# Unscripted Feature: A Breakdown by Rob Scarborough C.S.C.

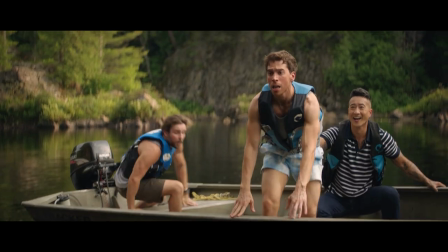2732s
This wasn't a tough day, but it was just this specific location we had to boat into.
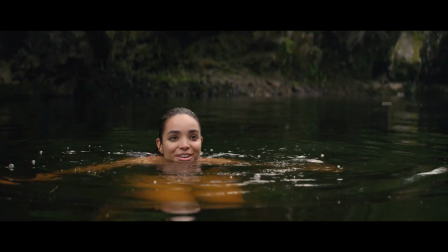2739s
So it took a 20-minute boat ride, and it's basically an island that we're on.
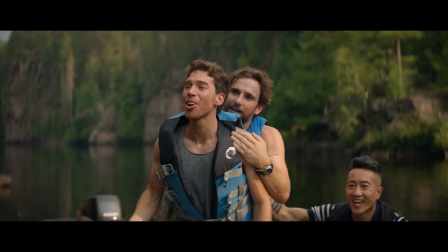2744s
And so we have a camera on a jib that's attached to a boat, and then we did almost all the coverage from that, other than there's some land stuff of the two leads up on some rocks that they're about to jump in the water, and we did some of that on sticks, but all of this water stuff, so all of this is from a boat. I mean, yeah, all this stuff is on a boat, so the camera's crazy. On a boat for this stuff. So this stuff, I mean, this isn't totally the best exterior one, because I didn't really get to do much, because it was for this stuff specifically, I would say we went there and spent a lot of some time there to watch the light and which time is best to shoot at. And then we'd also just in our scouting, we'd take note of, okay, the sun's gonna be there and at this time and this in there at this time. Where's your natural contrast going? Yeah, exactly. So this is the best time to shoot this.
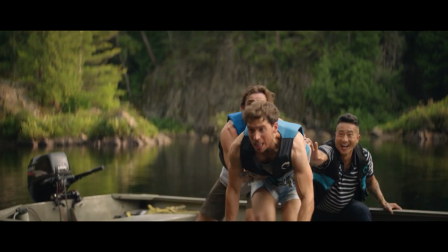2796s
I think the sun was a little bit behind them, and so you still have a nice soft fill on their face, but it looks like there's like a backlight and all that.
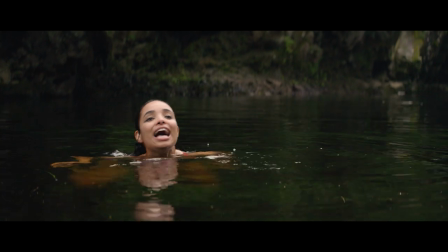2805s
Yeah, that light dapplage in the background. You have a nice fall off too.
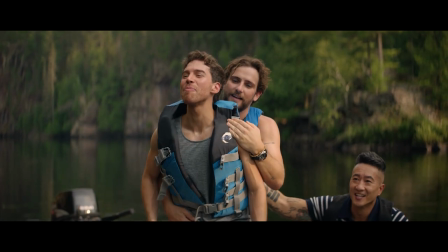2811s
Yeah, exactly. Their faces and stuff. Yeah, so in this situation, I can't do much, but you just plan accordingly. You really push hard to shoot at the right times of day. Yeah. I'm always just do you want this to look the best, or is it a practical thing where we need to shoot it here because we only have a certain amount of time, or it needs a schedule a certain way? For sure. But to me, I'm always pushing as much as I can. Let's just please shoot this beautiful scene at a beautiful at this time.
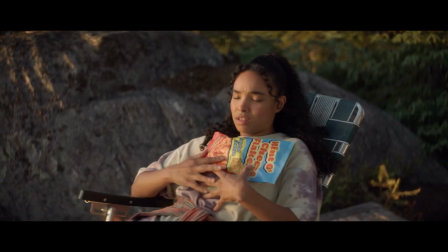2838s
This is great, because this is the end of episode one. I think.
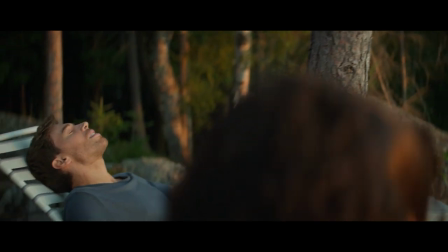2843s
Episode one, and so we wanted this to look awesome. So this is at the end of the day, actually. Mm-hmm.
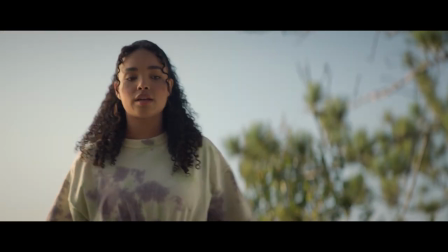2848s
So we, with the assistant director of season one, we made sure that
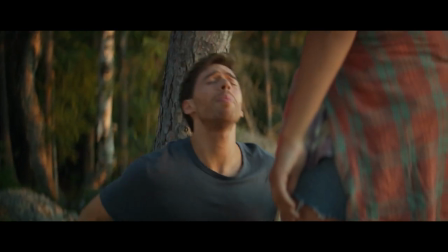2855s
we would always shoot this location outside the exteriors of this the murder cabin.
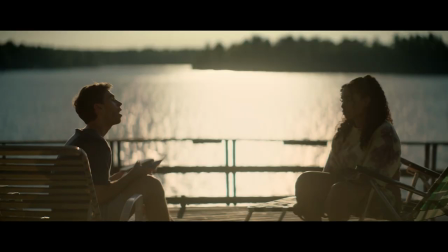2860s
It's called is where they're staying. Would always be end of day, because the sun was always here and we could always look out into the water.
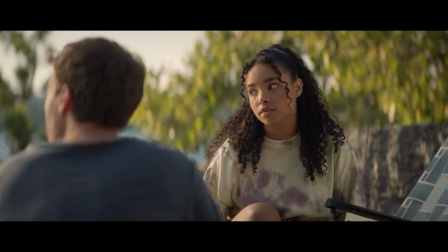2867s
We could always, and then I can actually soften the light coming in on them, as you can see on Madison. Yeah, what have you got there?
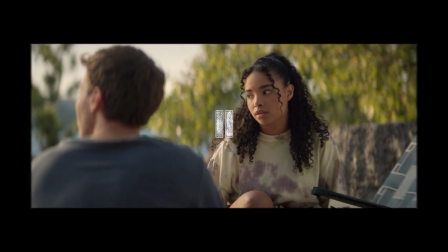2872s
That would probably be either a quarter silk, which I love,
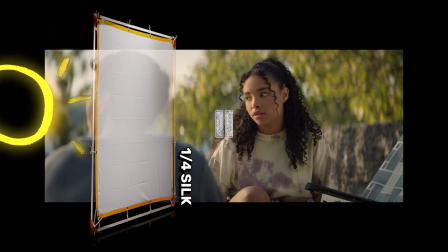2877s
but it was pretty harsh sun, so probably a quarter grid cloth, I think. Okay. Because sometimes silk works, but if it's too harsh, and it was pretty harsh, but she's got great skin. She's easy to light, in all honesty. She's and Jordan too, they're both great skin, but most likely either quarter grid or quarter silk. I can't remember which one, but most likely quarter grid, because it is direct on them, right?
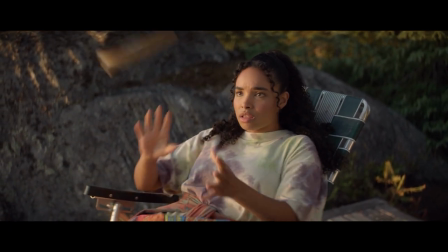2905s
But as you can see, it falls off on her really, really nicely. That's just planning with the assistant director.
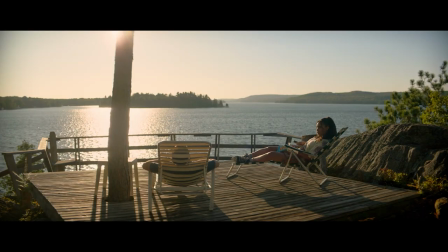2911s
It's a big part of my job, is planning the time of day, especially this show, because it's such an exterior day show. For sure. When best to shoot those scenes, and also choosing what scenes what scenes you should prioritize for good lighting, because this is a scene where they kind of come, they talk to each other about some real stuff, and there's another scene actually that later on that's in the morning, and they talk about some real stuff. So all those things that the heart moments, I really wanted to make sure that we shot them at the right time. So I basically went down a list of here are my top 10 scenes I really, really want to shoot at perfect magic hour. I mean, and the director also, the directors would also be on board for that. Like either it was their idea, or I'd bring it up. And then just working with the assistant directors to make sure that this specific scene has to be at a good time. There's just no choice. And sometimes, again, like practicality wise, you need to shoot because you're running out of time, or the actor can only be available at a certain time of that day, and so the sun's overhead, and you just got to deal with that too.